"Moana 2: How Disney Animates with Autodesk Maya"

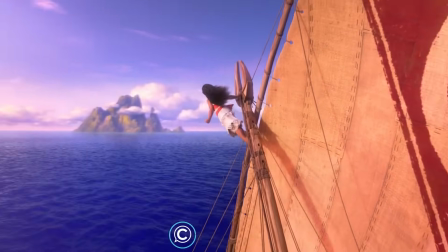[0:02]
It is ClassCreatives and in this video we'll discuss how Disney Animation's Moana
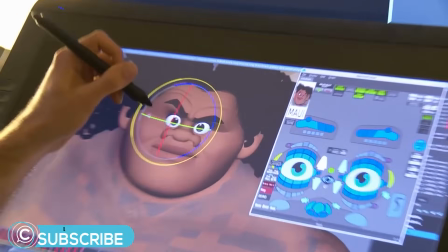[0:06]
series uses Autodesk Maya to produce award-winning animations for its most recent sequel.
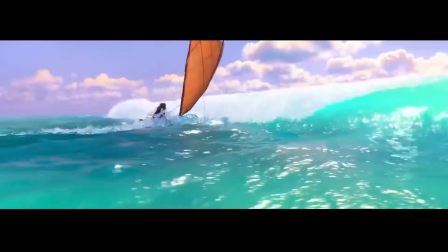[0:11]
Many of our students are curious about the software and techniques that were used to bring these cutting-edge animations
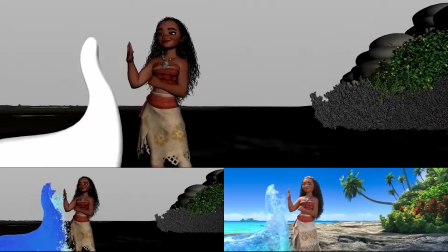[0:16]
to life for the highly anticipated franchise which is making a comeback in its most recent chapter.
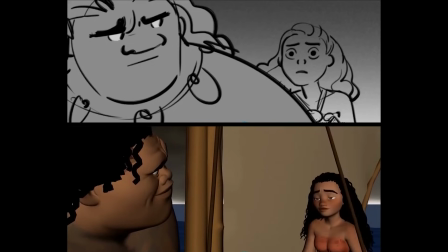[0:22]
Moana's latest trailer is looking very promising and picking up where the previous 2016's animated feature left off.
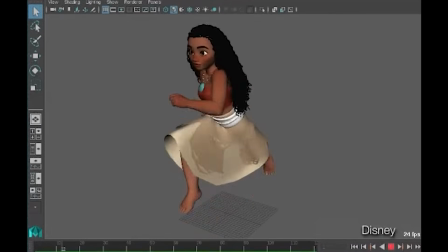[0:28]
In this video, we'll discuss how the award-winning animations were made with Maya Autodesk, paired with state-of-the-art tools,
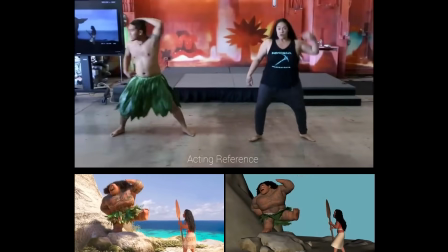[0:34]
integrating hand-drawn graphic elements to enhance the 3D characters, how live-action reference footage is used to inspire original acting choices,
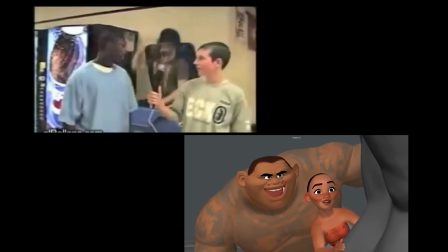[0:42]
and the keyframe animation process.
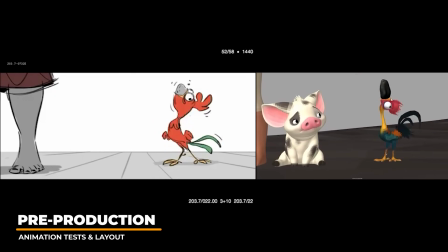[0:46]
Shots and animated features often start with story ideas, which are then boarded out with comedic and critical moments highlighted for the animators to convey.
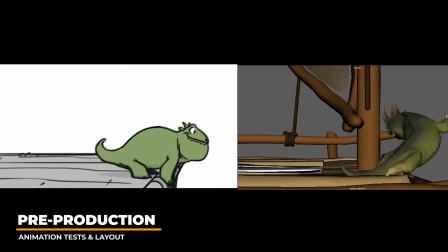[0:54]
Layout is then created by artists to bring these 2D ideas to 3D with environments, camera animation, and basic character animation.
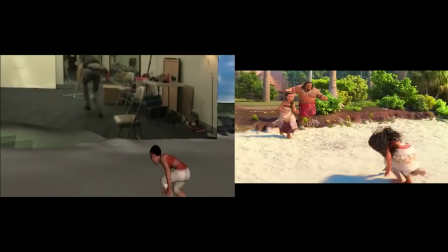[1:02]
Animators would then take the layout shot and adjust the camera to heighten the acting and enhance the character seen in the shots.
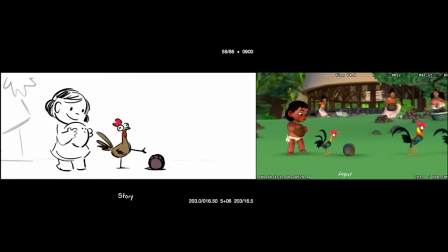[1:09]
Sometimes additional background characters are still in production, and in this case, duplicated rigs were used to represent the additional necessary background characters in the shot.
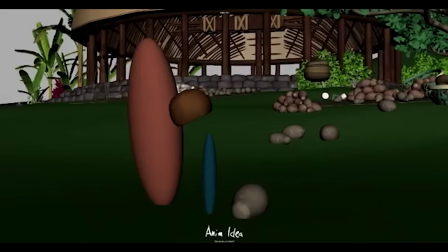[1:18]
Sometimes spheres are used to block in timing quickly versus trying to pose a complex character rig.
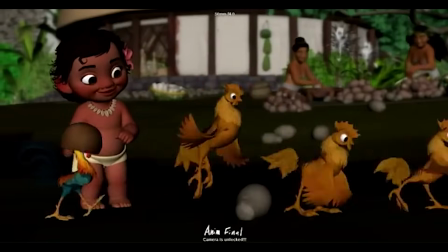[1:24]
Taking liberties to enhance the shot, like duplicating rigs and modifying them for background characters,
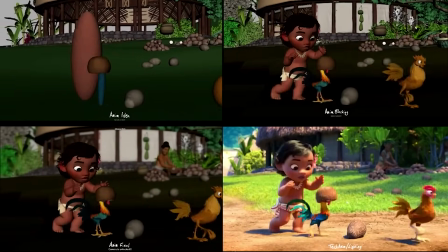[1:29]
were applied in this shot to bring these comedic shots to life in early production.
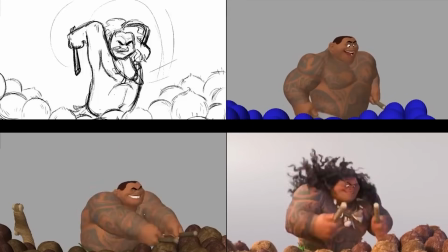[1:34]
Once animation is finaled, it's sent to the tech anim team for cloth, hair, feathers, and necklace details.
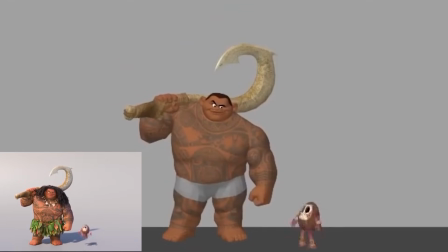[1:39]
It's a great example of how shots can come together organically through the creativity of the animator and the talents of other departments.
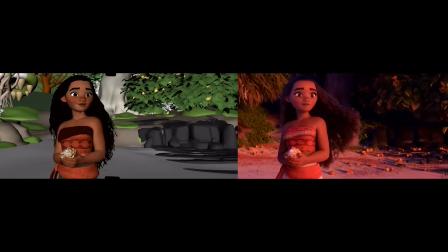[1:46]
The final visual team to touch the shot is the lighting department, which renders everything together to keep the look of all shots consistent.
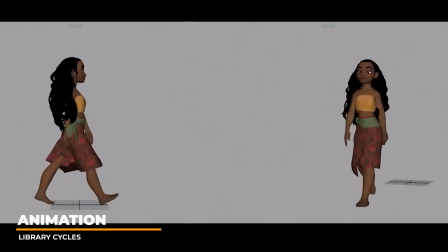[1:54]
Another typical workflow that helps layout and animators is an animation cycle library for characters.
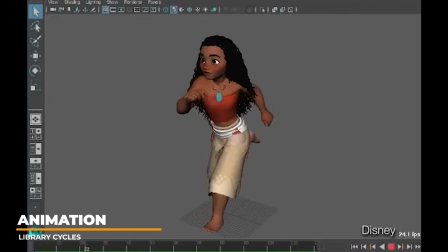[2:00]
This helps keep characters on model when moving and saves production time to have a base to start from and bring characters to the scene with movement quickly.
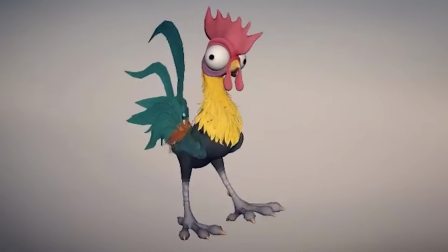[2:09]
So oftentimes early in production cycles are created for this purpose. It also aids in developing the personality of the characters.
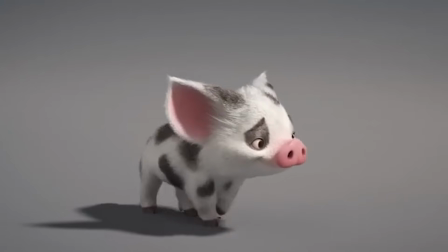[2:16]
We can see the difference in character's personality simply based on their animated walk cycle.
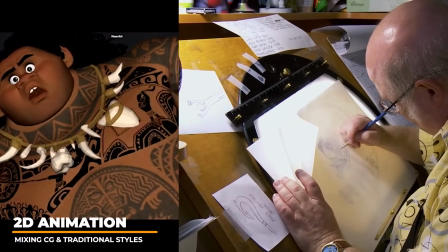[2:22]
From Aoi's tattoo animation, the legendary Eric Goldberg, who brought the genie to life in Aladdin, animated the 2D character on the 3D animated character.
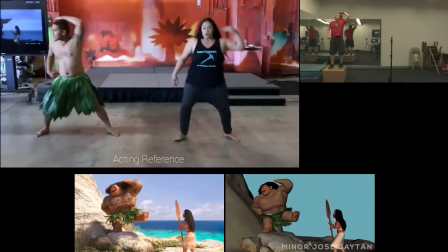[2:31]
It's always fun to see how 2D animation can be mixed with 3D assets to add some extra life to scenes.
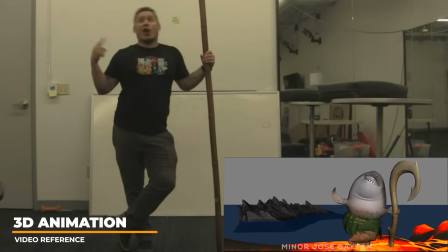[2:37]
Like many other cinematics in feature films, animators acted out their performances in front of the camera to choose the best acting choices to animate their shots.
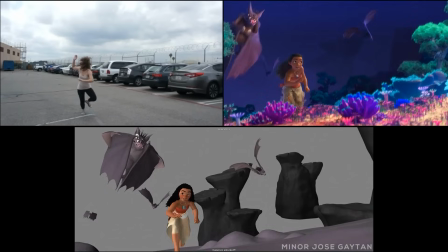[2:45]
It's not uncommon for animators to act out their performances to try and rough in movements and get animation director approval prior to animating the characters.
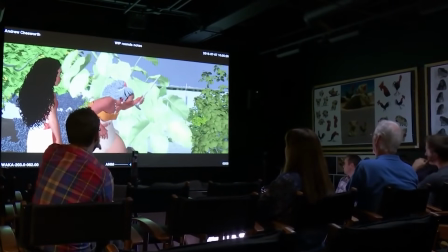[2:54]
This helps acting be believable in not just timing but crafting solid performances that might not have been thought of by the animator if not acted out in front of the camera.
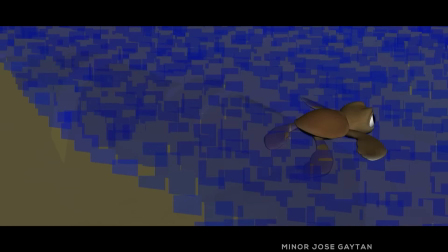[3:04]
Sometimes less is more when it comes to acting,
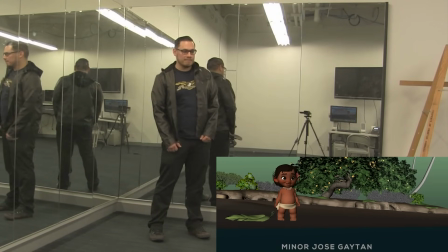[3:06]
and over-animating can deter genuine acting moments similar to live action acting. interacting with props sets and complicated
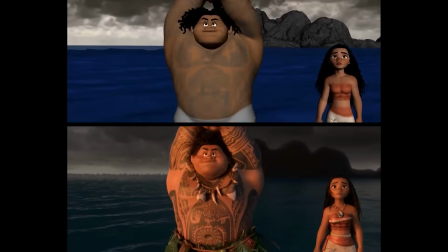[3:13]
shots like characters interacting will all have much more realistic timing and weight when
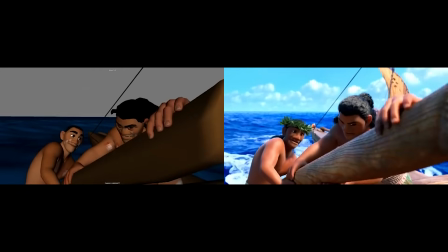[3:18]
animated with video reference even the most skilled and veteran animators utilize video
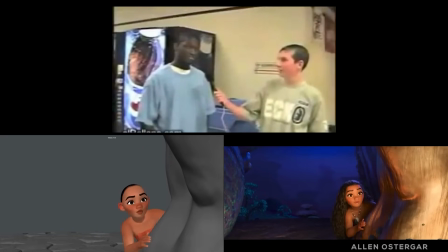[3:23]
reference to create genuine acting performances for this shot the animators studied YouTube footage and viral videos of people getting punched in the face
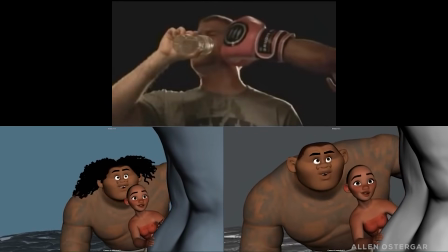[3:32]
so that they could understand the physics involved details of how the body head and torso react based on impact were crucial for the comical bit to read correctly.
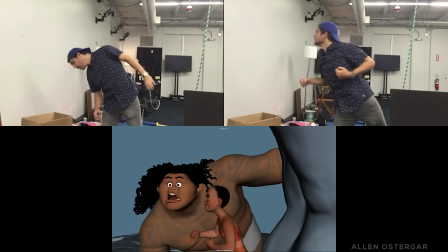[3:40]
Acting out the shot will also aid the animator in subtle acting choices in the face and strong body mechanics to animate from for the shot.
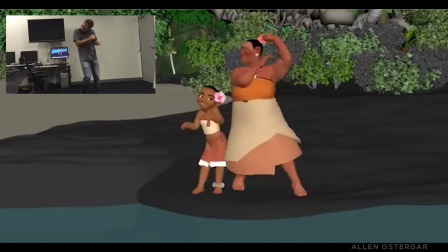[3:48]
The animator wanted to capture how Moana could not quite do the dance right and how to follow Tala's graceful lead.
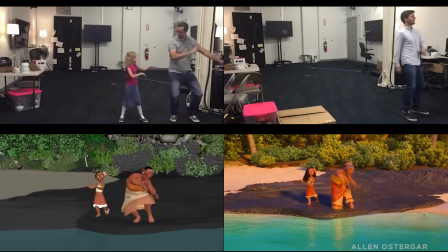[3:54]
So the animator had to capture Tala feeling old yet graceful in the shot.
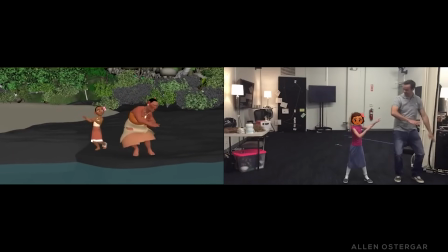[3:58]
And some animators even brought in their own kids to act out some video reference for shots involving young Moana.
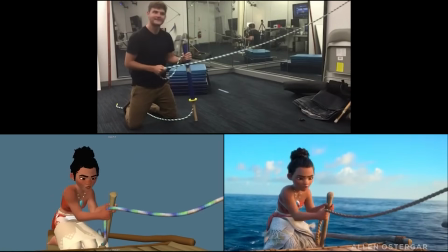[4:04]
For complex shots involving props such as a rope, video reference plays a crucial part to capturing believable body mechanics.